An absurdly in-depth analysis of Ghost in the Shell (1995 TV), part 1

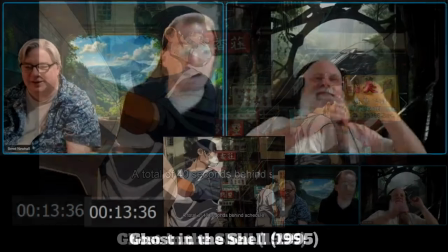Very Japanese. very japanese um but also that idea of you know hyper specialization hyper technologized
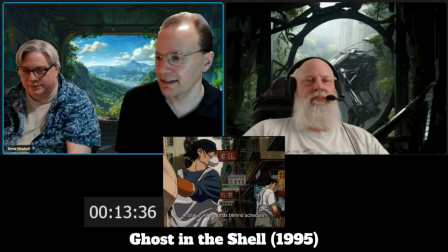everything's tracked down to the second um but but then also other guy isn't wearing his mask
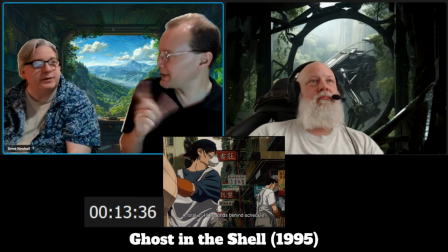yeah so the human can always you know circumvent or or just ignore
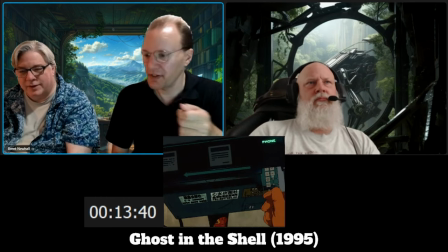what quote-unquote should be done he slides the chip in or slides the card in takes his hand away, and then it automatically slides to the side.
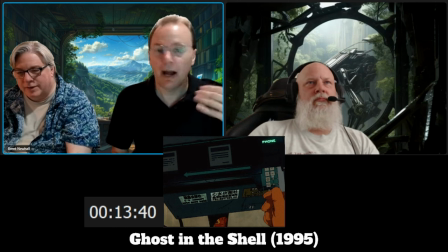I think the implication here is that 10 years ago on these machines, you had to physically slide them,
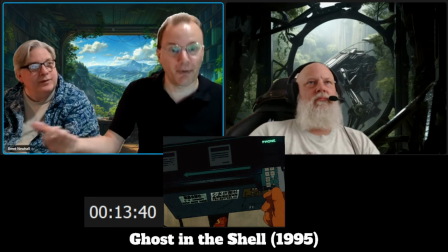and then somebody installed a little motor to move them along so you wouldn't have to do that. Right? So this idea of this technology has been upgraded. This terminal has been upgraded over time to change how things are because if it always had that motor, it wouldn't need the arrow.
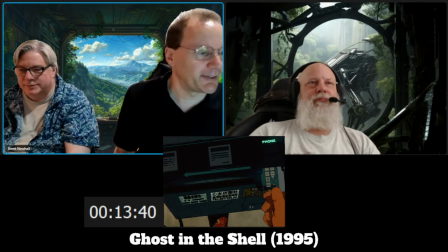Right. Right. So, neat little thing. Actually, another thing. We talked before about the internationalization of anime.
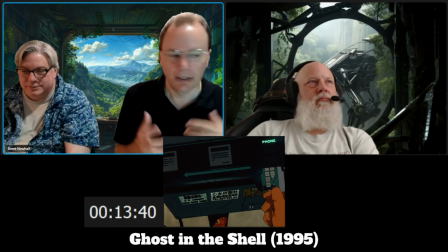How they tend to make things so that they are easy to understand internationally.
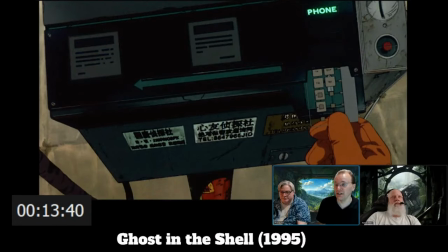Phone! Yeah.
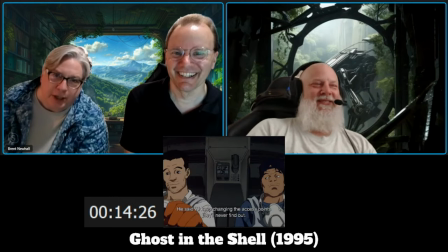That's not suspicious. I'm a Nigerian prince. I need your help. Give me your information. I'll put in a few million dollars and I'll take you back out and leave you a couple million.
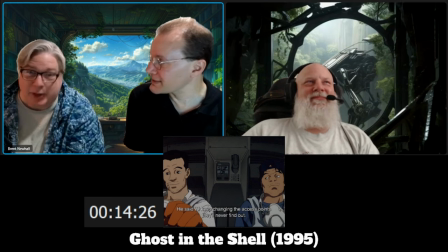It'll be fine. But he was so nice. I'm so nice, buddy. He heard my sob story.
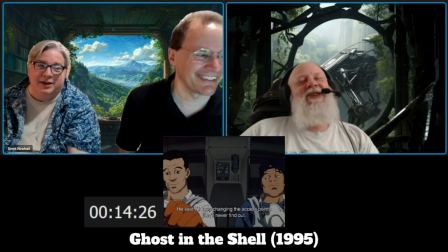Help me out out of the goodness of his heart. Sure. That would hurt.
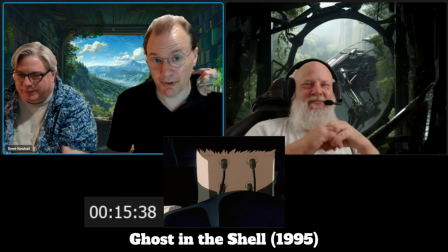Yeah, yeah. Well, perhaps no pain receptors. Ah, man.
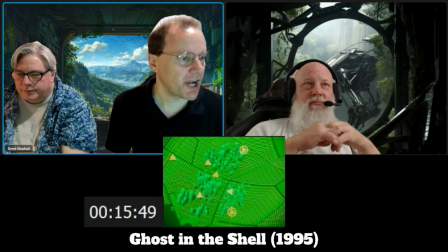It is a jack. Yeah. So again, CGI shot here. Relatively straightforward.
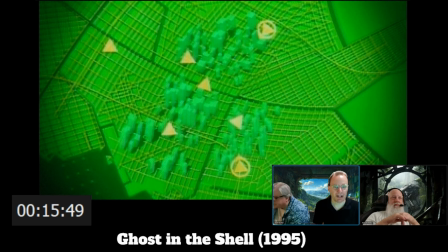It is, you know, extruded rectangles, basically, on a green grid. I'm assuming, given the imagery, it should be pointed out, that's not an actual map. Because there's, you know, it's all connected straight lines or curves.
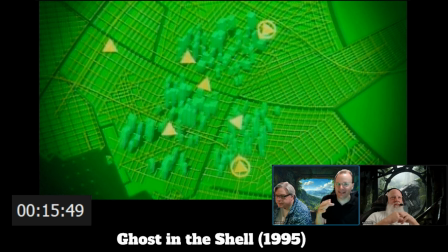There's no inner, you know, nothing breaks in any of the streets. Like, it seems a little bit too much.
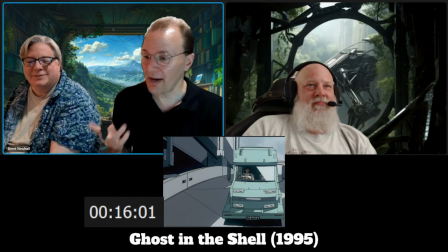But somebody did a really good job of making it seem like streets. we've had a lot of very straightforwardly animated scenes up to this point. Very clear where, whatever. This is full frame animation. Every single drawing is taking up almost the entire screen.
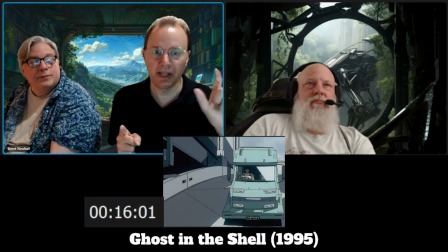So there, and this is again, Oshii being smart. This is saying, action scene begins now.
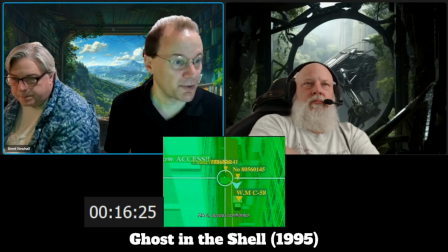And now we're using more detailed CGI.
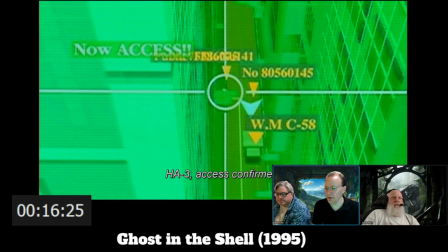So more complex shapes on the buildings. just when we zoom in to have basically just two buildings in the shot. So, again, clever use of money. Now, here's another indication that things are not what they seem.
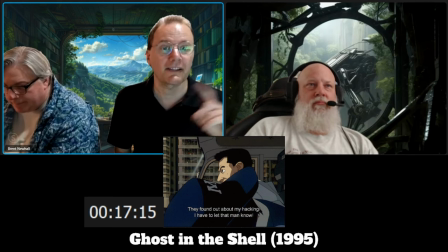If you realize the cops are after you,
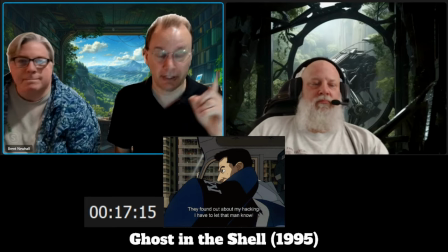is your first instinct, I have to go back to the guy who got me in trouble to warn him.
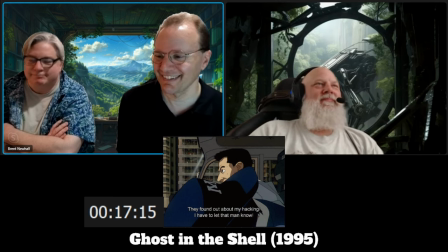Like, hmm, no. And again, I love the detail that it's another trash pickup point.
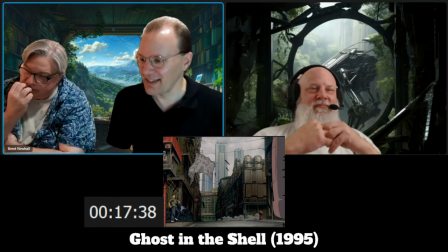Right. You know, they're going past and this guy is obviously like, oh, I've got to take care of something.
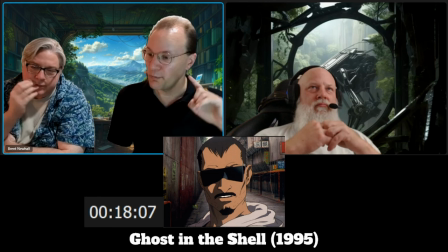And again, see what Oshii is doing here. We're in the middle of this high stakes sequence. Trash truck zips around the corner and we hold on the guy's face. Letting us know, processing, processing, thinking.
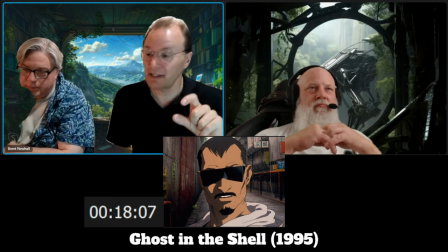this is so brilliant in a sequence like this because the audience now is now thinking
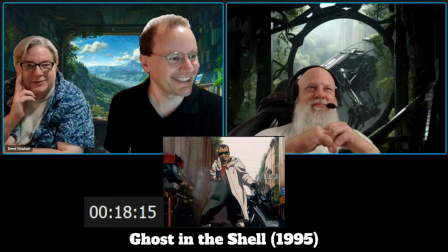what's he going to do that's what he does yes pull a gun pull a gun and start
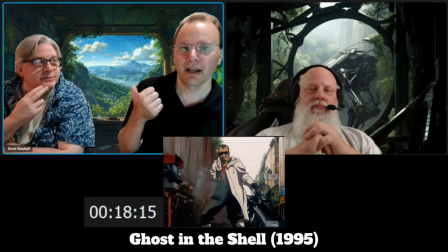shooting and the implication of the previous shot is that you know he realizes it's not just taking out the the
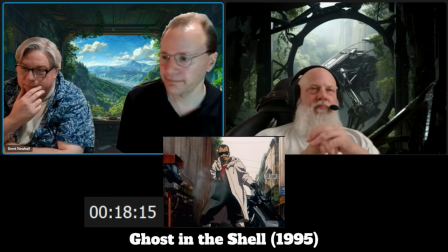trash truck it's whoever's following the trash truck notice their facial expressions in this shot.
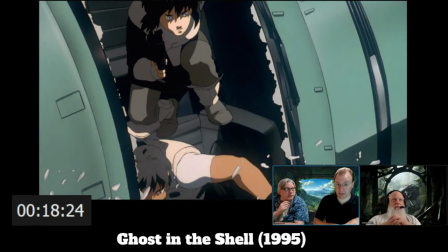Their van just turned onto its side. They just blew open the glass. It's a normal day in the office. Yeah. They're just getting into work here.
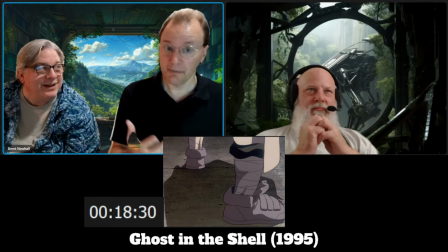We pause for him to get out the gun and then settle.
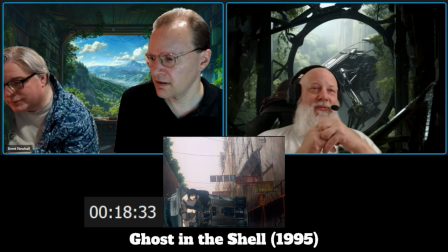It's like, why is he settling? He's definitely setting to fire a more powerful ammunition because before he just sort
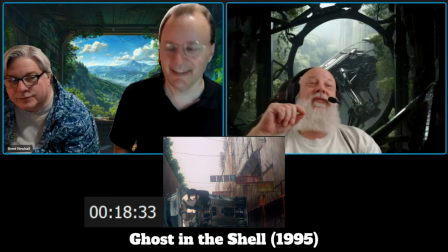of made little tiny holes and those are rounds large enough to dent the truck before they blew it up.
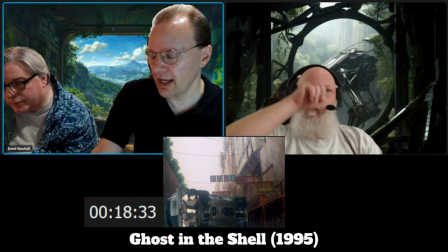Exactly. But you'll also notice Togusa and the Major are going away from him.
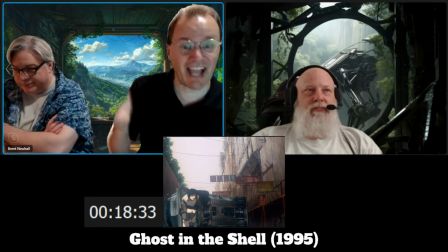Right. Yeah. They didn't exit and try to engage him immediately.
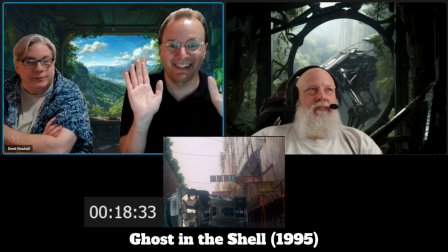As soon as this happened, they're like, you know, immediate engagement, not the best choice of action.
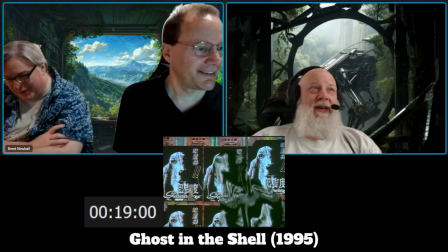Bato's got the eyes for this.
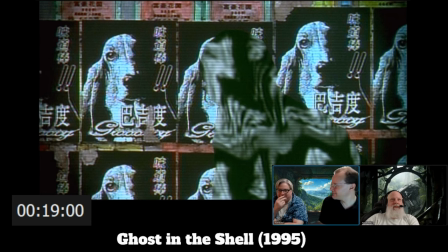Yeah, but more importantly, not more importantly, but the dog in the background is yep the Basset Hound always got to have a Basset Hound in a Shee film to your point normal people can't see this clearly but presumably with Bato's eyes he's able to detect that he's there
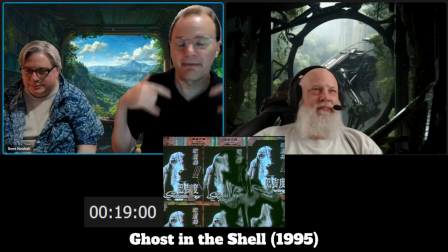also needs to be pointed out again that theme of
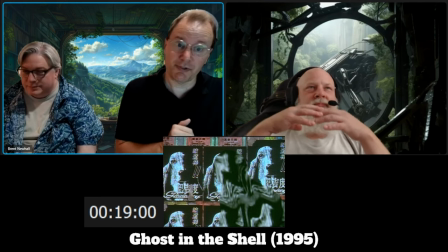everything being the same is a problem but it's posters everything is the same so we're repeating that motif.
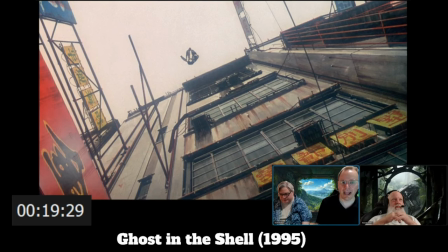Another example of anime's love of jumping yes, everyone can always jump 30 feet from a standstill and we have it again here in Ghost in the Shell there's an important detail yeah
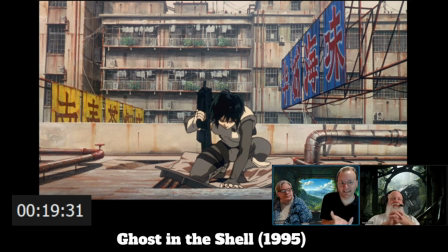she jumps down and literally dents this heavy metal frame. She's not heavy, that was a very weak panel okay, sure well they even go out of the way to to draw in like the reinforced
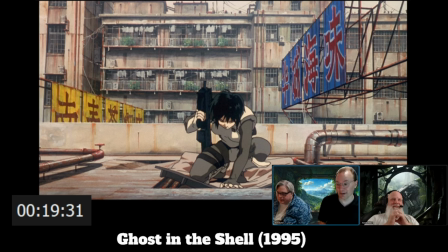beams below it yeah right that is not just a flat panel it's like whoa and again just clever use of camera work where you don't know where he's
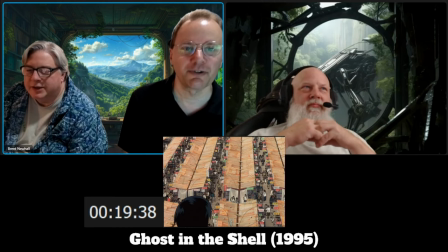gone and you're like oh hundreds of people sakiji market what do you know yeah uh-huh absolute worst place he could
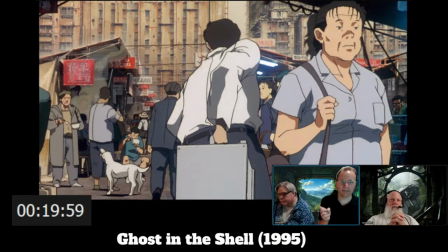have gone for the cops to trail him again getting back this is a very expensive set of shots here got people moving back and forth all the time and for most of these shots the camera is not just flat on it's like looking up so you have all these weird angles on the people um but the point of this
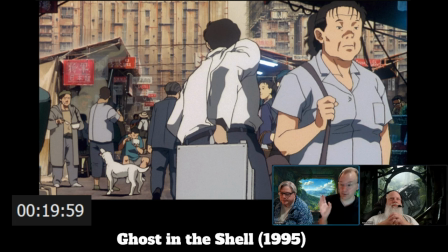sequence is where's waldo all right and so you need lots of movement for the eye to constantly be moving around to see can i find
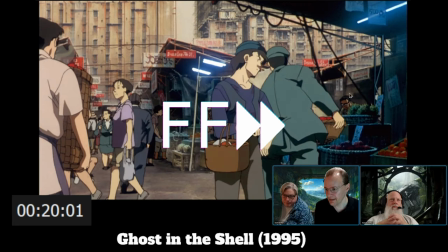him can i see him in the in the sequence is that him far right
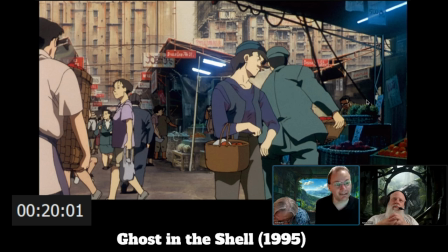i don't know i don't know could be hard to tell looks kind of like him could be and again that could have been added literally i
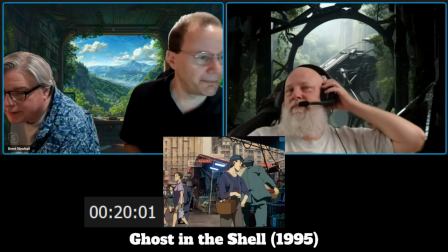i'm not showing it very very well um i was never mind um
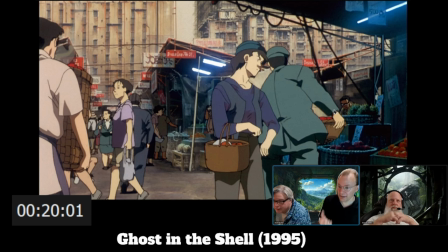that that could have been added literally as a reward for a viewer who managed to notice it Even though it's not necessarily him, but it's just that we're supposed to look for. And what are we seeing here? Slow motion.
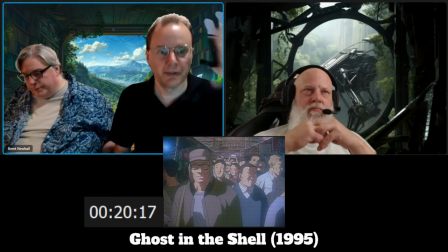So Bato is able to do something to change his image processing.
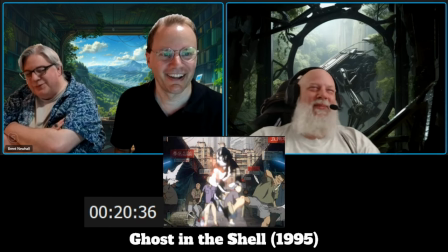Randomly knocking people out of the way.
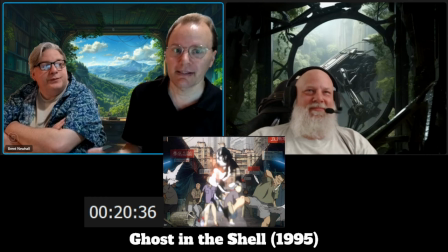Well, that's actually an important point, that in many ways, you know, sometimes Section 9 does as much damage as the criminals do.
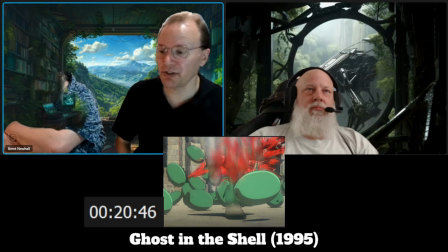The thing to point out here about Bato, he's not just shooting these because he has a clear shot.
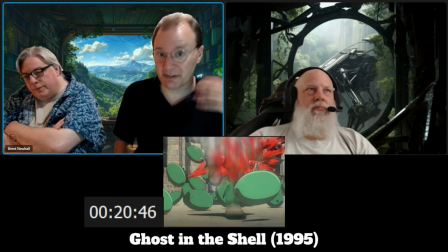It's also wet fruit that can splatter onto the thermopter camouflage and possibly make it visible.
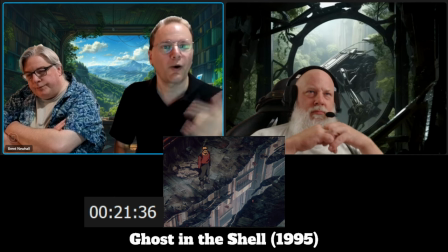So, why are they holding on this for so long?
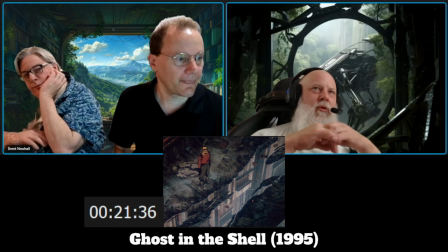Because they loved Urasa Yatsura, a beautiful dreamer, and they wanted to emphasize the puddle of water reflection.
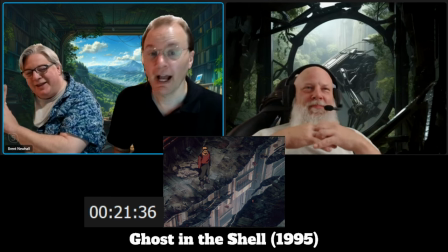Thousand percent. I mean, it is the same director.